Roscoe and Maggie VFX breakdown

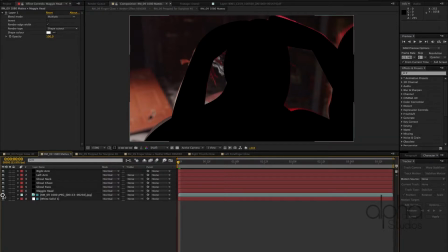So this is just kind of our roto comp, and it's important that we set this up so that all of our roto shapes are black on a white background.
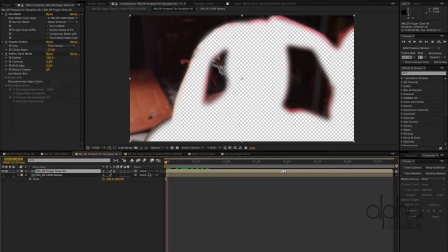But this comp is going to be where we apply the background Nether effect, and we're going to take our original finger glow shot and apply the Nether effect to the foreground, right?
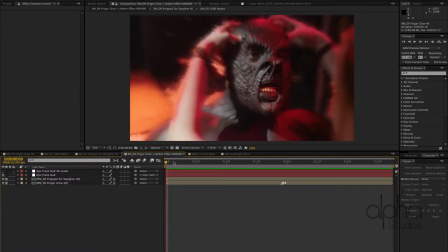So if we go into our final comp where we applied our Nether effects,
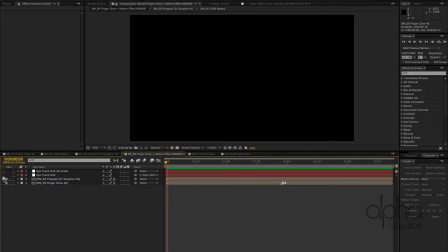you can see that we have this effect, which is our roted layer.
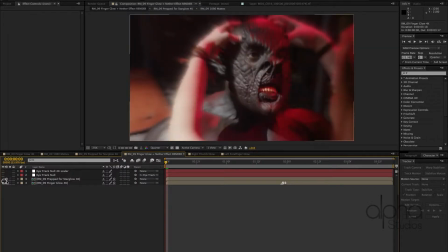We can see all the effect on the background, and then underneath it we have this, which doesn't have that roto effect. And the reason that we do that really is primarily so that we have a glow effect on this background layer that we're not applying to the base layer,
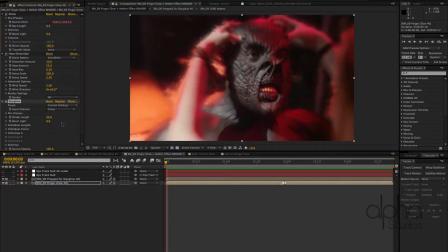and I'll show you why that is. Because if we apply it to here, boom, we get this shot, and that looks crazy, and we don't like that as much as we like this. this because we still read performances. They don't look like they're on fire, all that stuff. So the three main effects that are going into this are shine.
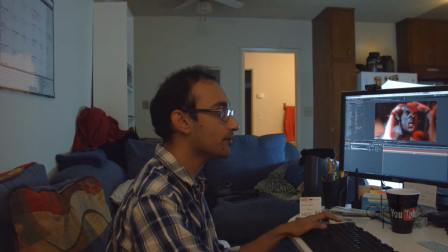We have heat distortion going on to make it look like basically we're in a hellscape environment,
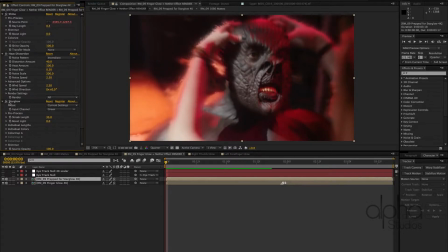and then star glow to just kind of make everything shine and glow and just enhance that shimmery effect.
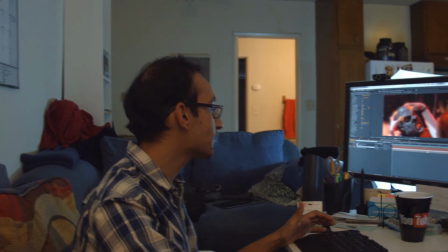And then from here, I basically took this After Effects comp and handed it off to Carlo,
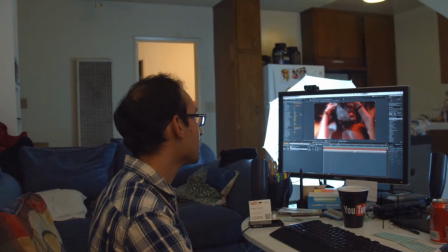who did some smoke sims coming off the finger, so it really seemed like the flesh was cooking.
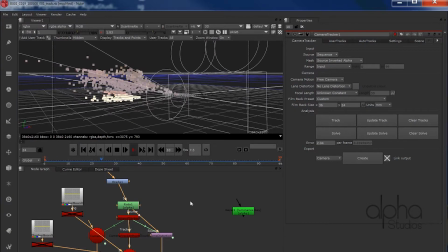Step one is pretty much you have to get a 3D camera solve of the image. And once you get that, I import it into Cinema 4D, and then I calibrate the camera.
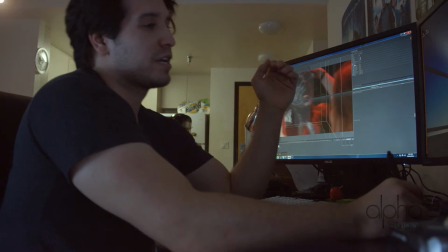I started kind of match moving the tips of her fingers on the guy's head.
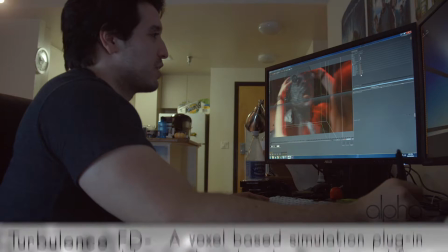And once you get that, I used a plugin called Turbulence FD. Use that to kind of drive the simulation from the tips of her fingers.
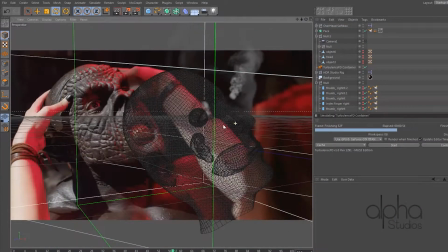In this shot, I have a 3D head here.
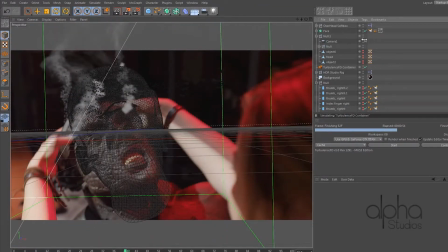The smoke has to simulate with a piece of geometry so that it is a rigid body and it won't go through the geometry,
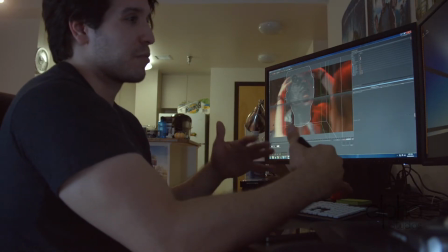because we don't want the smoke to look like it's going through his head. We want it to look like it's kind of coming from his head.
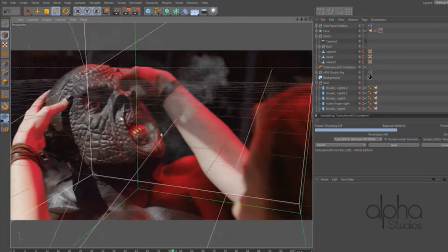It's not perfect, but I just basically keyframed the skull so that the emitters look like it's pretty much following his head.
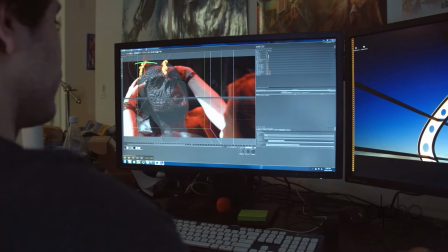And once we render this out and get an alpha channel of it, and we bring it into our compositing software, the resulting image looks something like this.
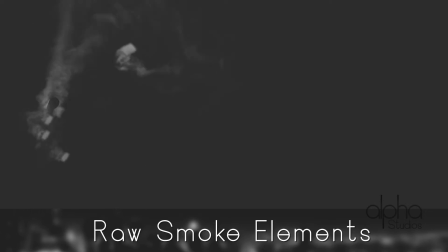Now you can see the emitters, and basically those fingertips are around the head, so what we need to do is that we need to clean that up.
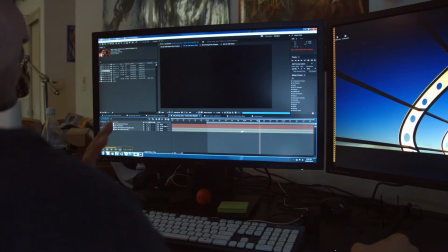We need to pretty much rotoscope out the guy's head so you don't see the emitters. Here's the shot.
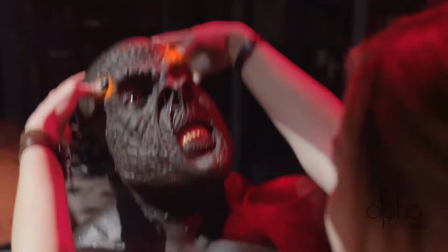Adhish has rotoscoped out the fingers for us,
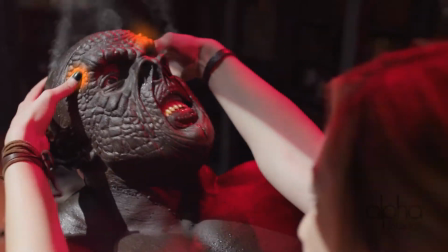so I can just place in my smoke and add motion blur to it and rotoscope out the guy's head.
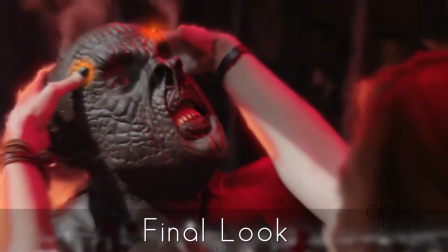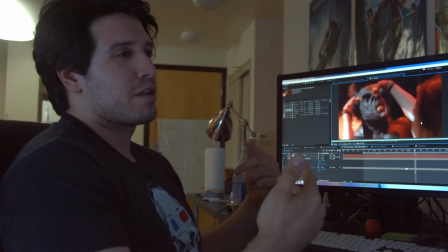We just kind of want to show you guys one shot that Adhish and I both teamed up on.
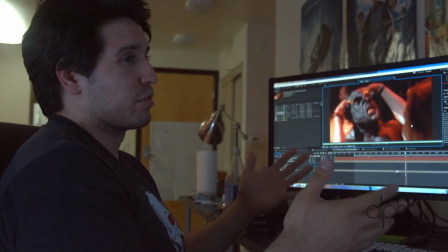With a lot of these shots we both had to do lots of work on. We had to kind of make it all work.
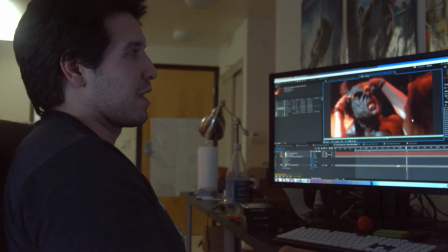But overall everything came out looking really good, and we managed to somehow make the 4K workflow deadline.
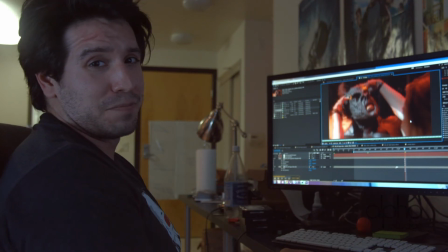So thanks for watching.